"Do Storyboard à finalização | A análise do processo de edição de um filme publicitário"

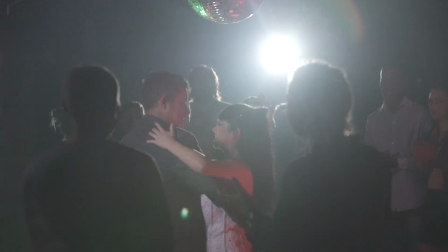[28:08]
A gente pegou e colocou duas pessoas aqui na frente, então a imagem, quando é colocada no canto certo,
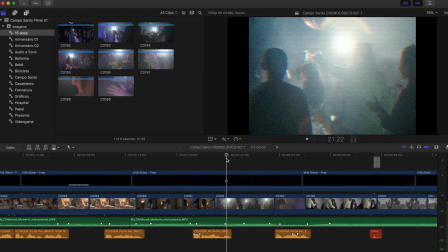[28:17]
ela dá uma impressão de que era um clube com várias pessoas. Então, logicamente, a gente não ia usar uma imagem muito aberta, um plano médio conseguiu resolver.
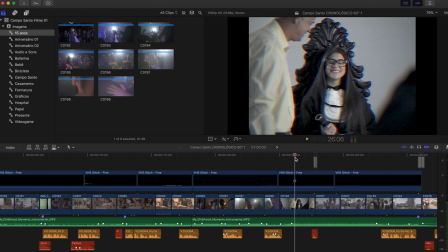[28:26]
Aqui também a gente tem a situação, a cena da formatura. Imagina a gente simular uma festa de formatura, ia ser muito complicado, ia ser muito caro, e ia desprender muita energia. Então, já que não vai ter a formatura, a gente pode fazer a situação da colação de grau, ela com o pai satisfeito e tirando foto.
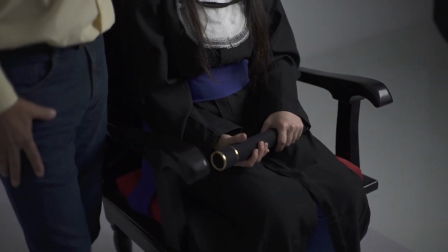[28:44]
Então, a gente foi no estúdio do fotógrafo, fundo branco, com a cadeira dos formandos, que faz essas fotos para colação de grau,
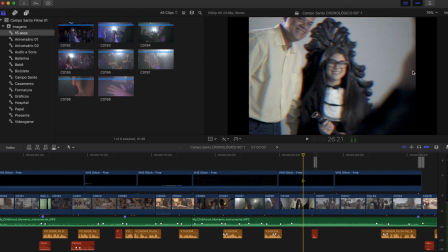[28:53]
e só três pessoas, o pai, a filha e o fotógrafo. Então, foi uma solução também. Questão do casamento.
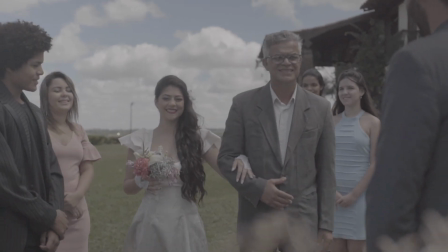[29:02]
Se a gente fosse fazer na igreja, alugar a igreja, encher a igreja de gente, iluminação da igreja, enfim, a gente preferiu fazer ao ar livre,
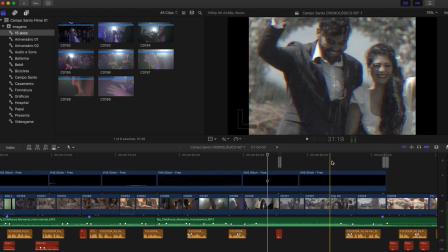[29:11]
com cenas mais fechadas, que não envolvessem muita gente, só alguns figurantes aqui por trás. Então, se você conseguir enxugar a produção e
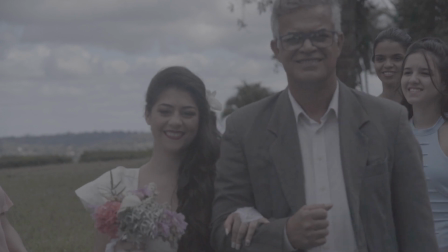[29:23]
através desses truques de fotografia,
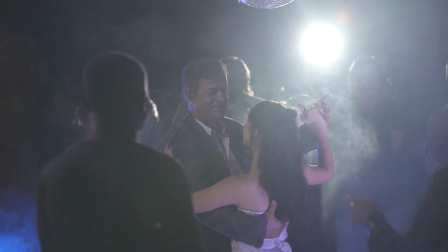[29:27]
essas soluções fotográficas,
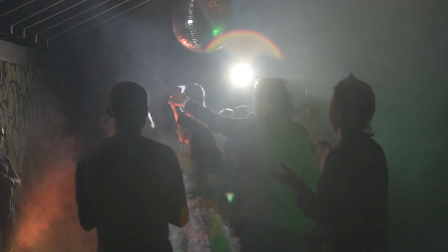[29:30]
a gente consegue fazer um filme com um orçamento mais baixo.
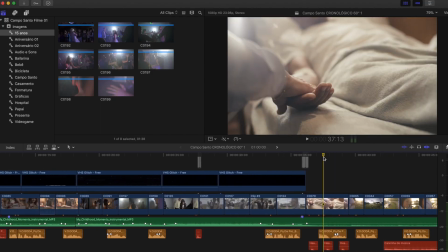[29:37]
Outro take aqui, essa imagem do hospital, isso aqui não é no hospital,
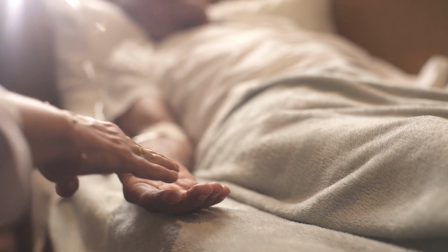[29:43]
imagina aí, conseguir a autorização de filmar no hospital, no quarto, além de ter que deslocar toda a equipe,
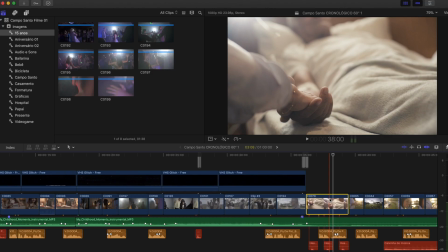[29:50]
essa imagem também foi feita na casa que a gente usou para fazer todas as imagens do filme em geral. Outra coisa interessante aqui nesse comecinho,
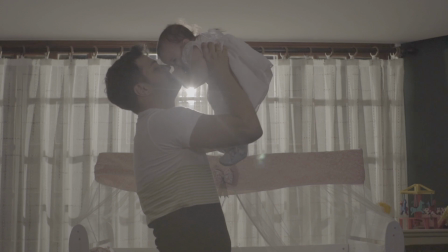[30:03]
aqui, quando a gente conseguiu montar a cena, quando a bebê acordou, o sol já tinha caído, já era mais de 5 horas da tarde, 5 e meia, sei lá,
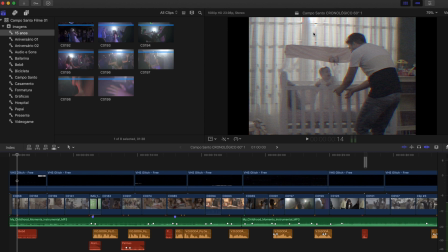[30:12]
já estava bem escuro. Então a gente teve que fazer do dia à noite,
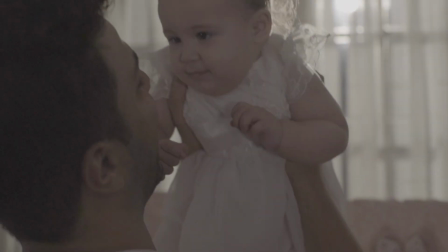[30:16]
então a gente colocou uma grande luz aqui por trás e aí simulou a luz do dia, Então, realmente parece que é dia. Então, assim, é muito bom você trabalhar com um grande orçamento, com um orçamento bom que envolva várias pessoas, que você não tenha limites para a sua criatividade.
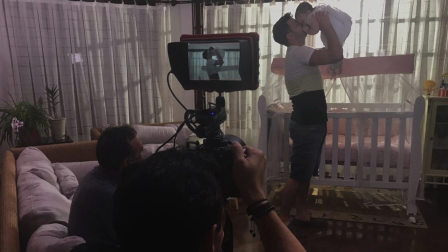[30:36]
Outra situação é quando você trabalha com recursos mais escassos, mas mesmo assim, quando você tem uma equipe boa, quando você entende de algumas sacadas, tanto de roteiro quanto de fotografia e de edição, O resultado, sim, fica muito bom. Eu preciso falar também um pouquinho sobre a questão da locução. As pessoas me perguntam onde eu consigo as vozes. Dependendo do orçamento do filme, a gente consegue uma voz boa, com um bom profissional, com interpretação muito boa, como essa daqui, nesse site aqui, no Clube da Voz.
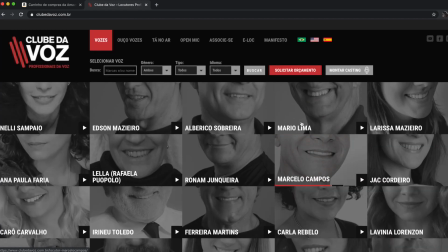[31:15]
Então, aqui tem uma cartela gigantesca de profissionais, de locutores.
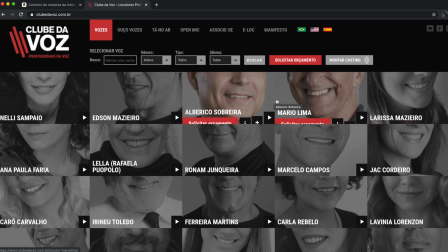[31:20]
São locutores de nível nacional, então são pessoas que fazem comerciais para o Visa, para a Chevrolet, para grandes empresas. Então você é só entrar aqui, solicitar o orçamento, passa o texto para essa pessoa, ele grava, você manda, direciona a forma como quer que ele interprete, passa um pouco. Eu passei nesse caso aqui, eu passei o roteiro para o locutor, para ele sentir, enfim. E antes de terminar, eu vou mostrar para vocês aqui como é que a gente fez esse efeito de VHS nas imagens, uma coisa bem simples.
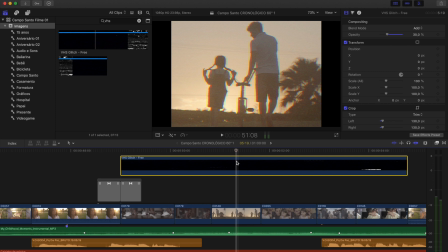[31:53]
Uma das primeiras coisas que eu fiz foi conseguir esse vídeo aqui,
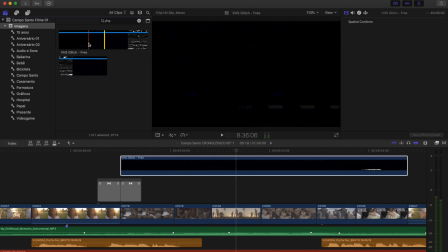[31:57]
que mostra os defeitos da fita VHS, essa textura do VHS. Isso aqui eu consegui no YouTube, só você botar VHS Glitch, VHS Effect, que vão ter vários vídeos lá, você baixa.
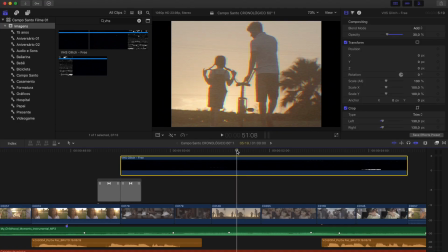[32:11]
Eu coloquei em cima da imagem e apliquei aqui, na parte de composição aqui, normal, eu botei adicionar e coloquei 30% da opacidade. Se eu coloco isso aqui 100% fica muito alto.
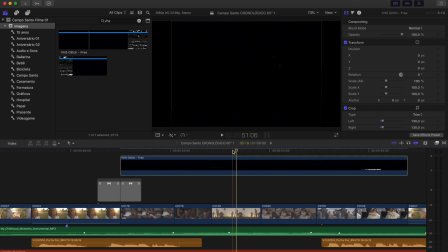[32:25]
Então, ó, tá aqui a imagem do VHS.
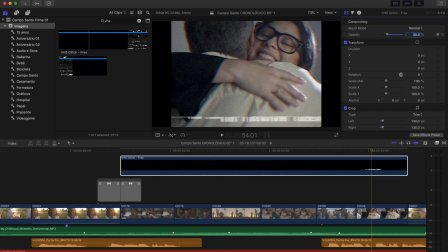[32:28]
Eu baixei aqui pra 30% e coloquei adicionar, que ele tira mais do preto.
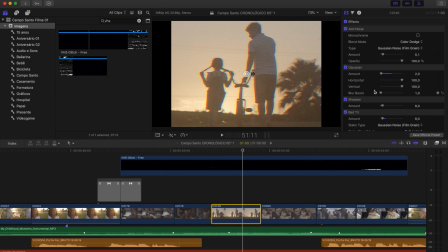[32:35]
Depois eu apliquei vários efeitos na imagem para deixar ela... Vou tirar os efeitos para vocês verem como era a imagem. Então a imagem estava aqui. Depois dos efeitos ela ficou assim. Eu apliquei um pouco de ruído para deixar a imagem mais granulada.
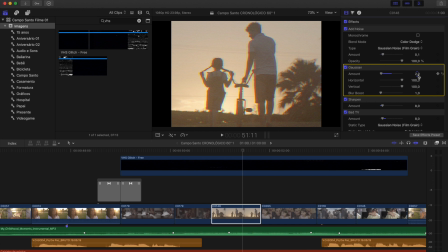[32:54]
Coloquei também um pequeno desfoque, muito baixo mesmo, de 2. Aqui se eu colocar 20, por exemplo, fica muito forte. Então um pequeno desfoque, porque as imagens de VHS não eram tão nítidas com as imagens que a gente tem hoje. Coloquei um pouco de Sharpen para definir as bordas desfocadas.
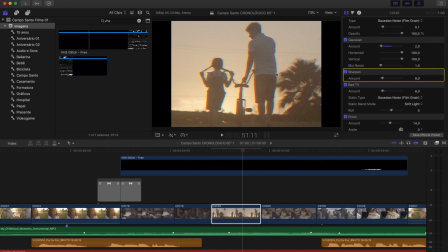[33:13]
Então vocês podem ver aqui que fica um pouco mais focado nessas bordas, mas o meio fica mais desfocado. Esse efeito que tem no Final Cut Bad TV, que ele cria essas linhas em toda a imagem. Dá uma textura de linhas, ó. Deixa eu tirar aqui, tá vendo?
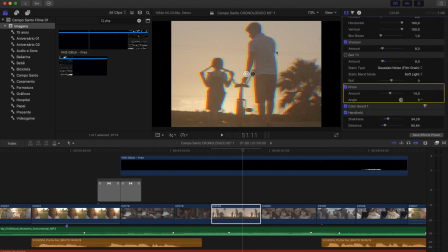[33:31]
E esse efeito aqui de prisma, que deixa a imagem com essa aberração de cores aqui, esse azul, esse violeta. Então, deixa tudo muito parecido com o look que era as fitas antigas de VHS.
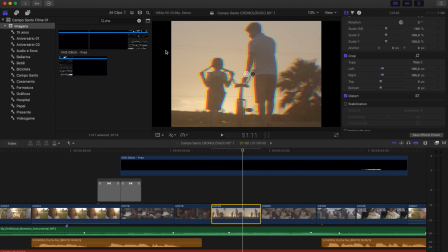[33:49]
Cropei um pouco das laterais, porque o aspecto da VHS era 4x3. Então, eu fiz esse aqui.
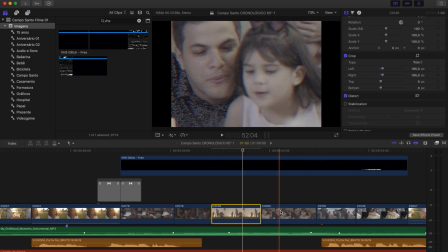[34:00]
E aí peguei esse efeito, saí copiando para todas as outras imagens,
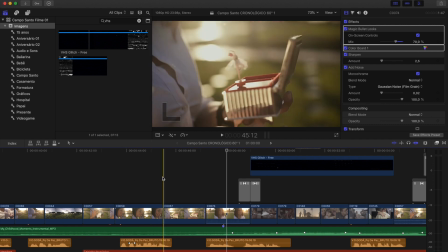[34:05]
logicamente menos para as imagens do presente, que são as imagens normais que a gente tem no filme. Bem, então é isso. Esse vídeo foi um pouco mais longo, mas é necessário para que eu possa mostrar o máximo possível do processo de edição. eu realmente abri a timeline do jeito que ela é, mostrando todos os detalhes e não só de edição, também uns pontinhos da produção, da forma como a gente filmou porque no final das contas a gente sabe que tudo isso serve para a gente construir uma boa edição no final então se você gostou desse vídeo, eu não queria que ficasse só para você compartilhe esse material com outra pessoa e claro, dependendo dos comentários, das curtidas Eu vou fazer sempre que a gente tiver uma produção interessante como essa. Eu vou mostrar o raio-x da edição dela.